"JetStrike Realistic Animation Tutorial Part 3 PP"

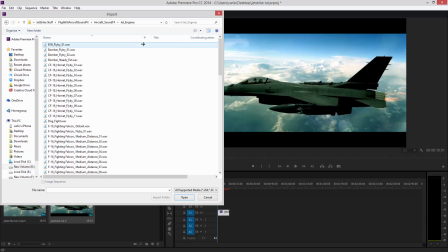244s
So basically, we're obviously the plane's only gliding, so we don't want to go too crazy on the sound effects. We just want to come down. So we've got a F-16 Falcon medium distance.
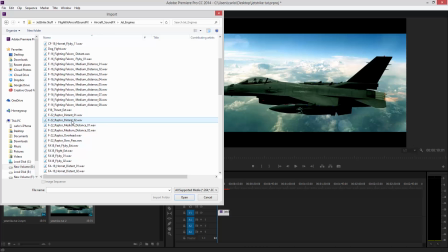261s
See, this is overhead, distant. So I would go and try this one.
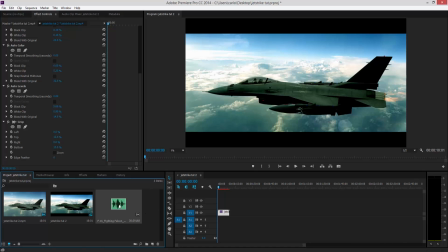268s
I'm just going to import that into my clip, and then I'm just going to throw it into the scene. You can cut it once it's done. So let's just have a listen.
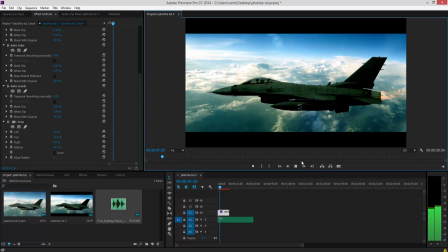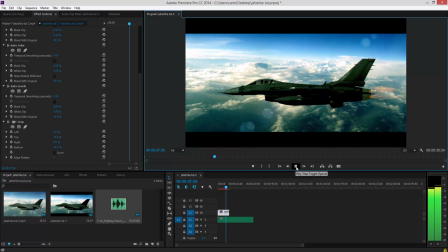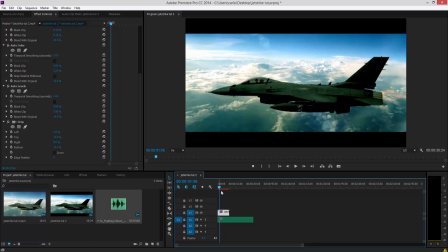287s
See, to me, that sound wouldn't work because it's coming closer, yet the jet's going away. So all we need to do is go back into it
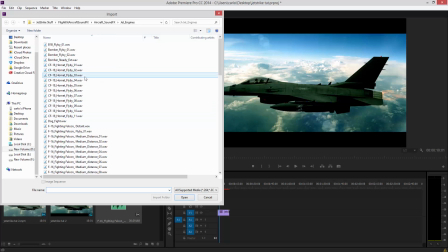299s
and just find something which is a lot more realistic. So JetStrike has absolutely tons of jet sound effects within it, something that's going to apply to your film. So this is what we probably want: steady.
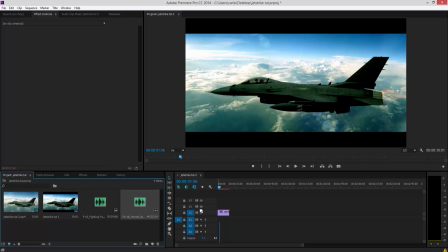317s
So let's open steady up and let's throw that into our scene, and let's try this.
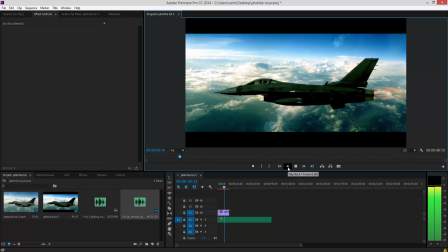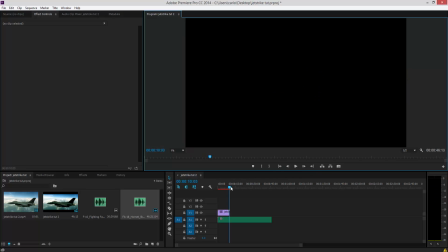333s
So that's a lot more realistic, that's a lot more better.
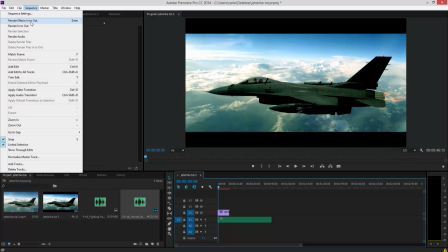336s
So what we're going to do is we're just going to come up to sequence, and I'm just going to render it out quickly.
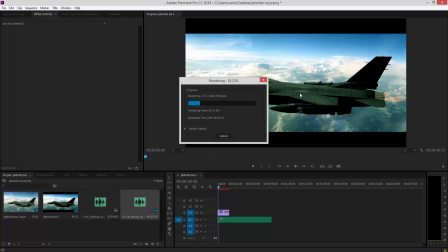342s
And what this would do is render the whole scene, so you don't get no jagged edges once you're working, because this is a 4K scene. So let's just render that out first in real time. Nearly done.
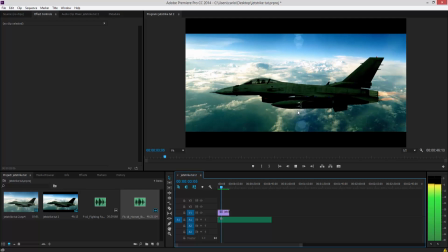367s
Okay, there you go, and now it's playing back absolutely perfect. So that's not bad.
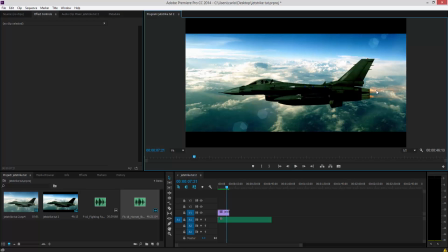374s
The only thing is I'm disappointed with is obviously the afterburner's not perfect.
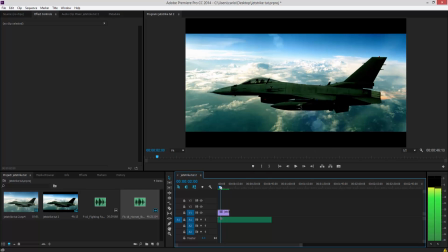379s
But like I say, you know, this bit here, you can go back into After Effects if you see a defect, fix it, re-render it, bring it back into Premiere Pro, job done. So yeah, a lot more realistic, a lot more nicer looking than this scene here.
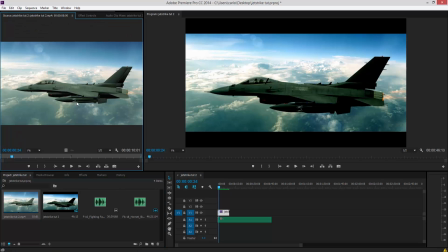394s
So if I double click on the jet, you can see where we've sort of gone with it.
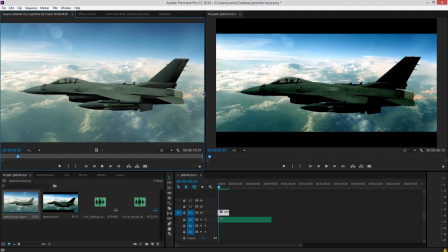400s
You can see the difference, and this actually looks quite nice, but this actually looks a lot more realistic to this. So I hope this has helped very quickly. And like I say, I do use my own presets that I've got programmed in, so
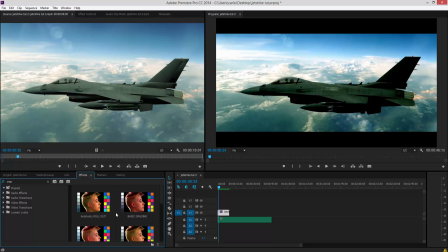420s
I've already got some presets here set up. When you create a preset, just save it. You can actually save your presets that you've created. So if you're using any other sort of JetStrike sort of videos, you can sort of apply the
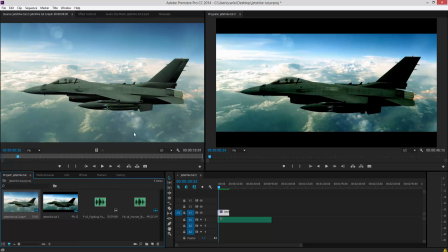435s
same preset as you used previously into that to give the tones, make the tones all look the same, so they're not different. So yeah, I mean, like you see, I mean, this is this one. As you see, not bad.
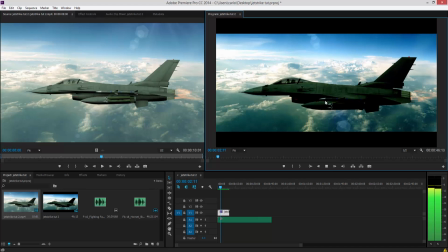450s
But then this is this one. See the lighting on the top is reacting to the scene.
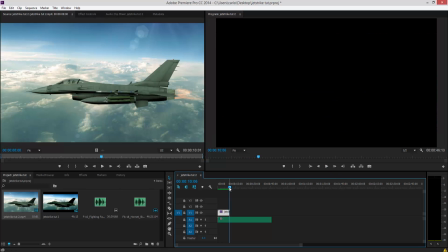462s
But like I say, really horrible heat distortion there.
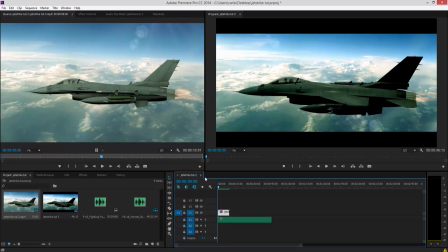466s
But what you can do is, like I say, go back into the scene, fix it, export it, redo it in Premiere Pro. So thanks for listening, guys, and I'll see you in the next video.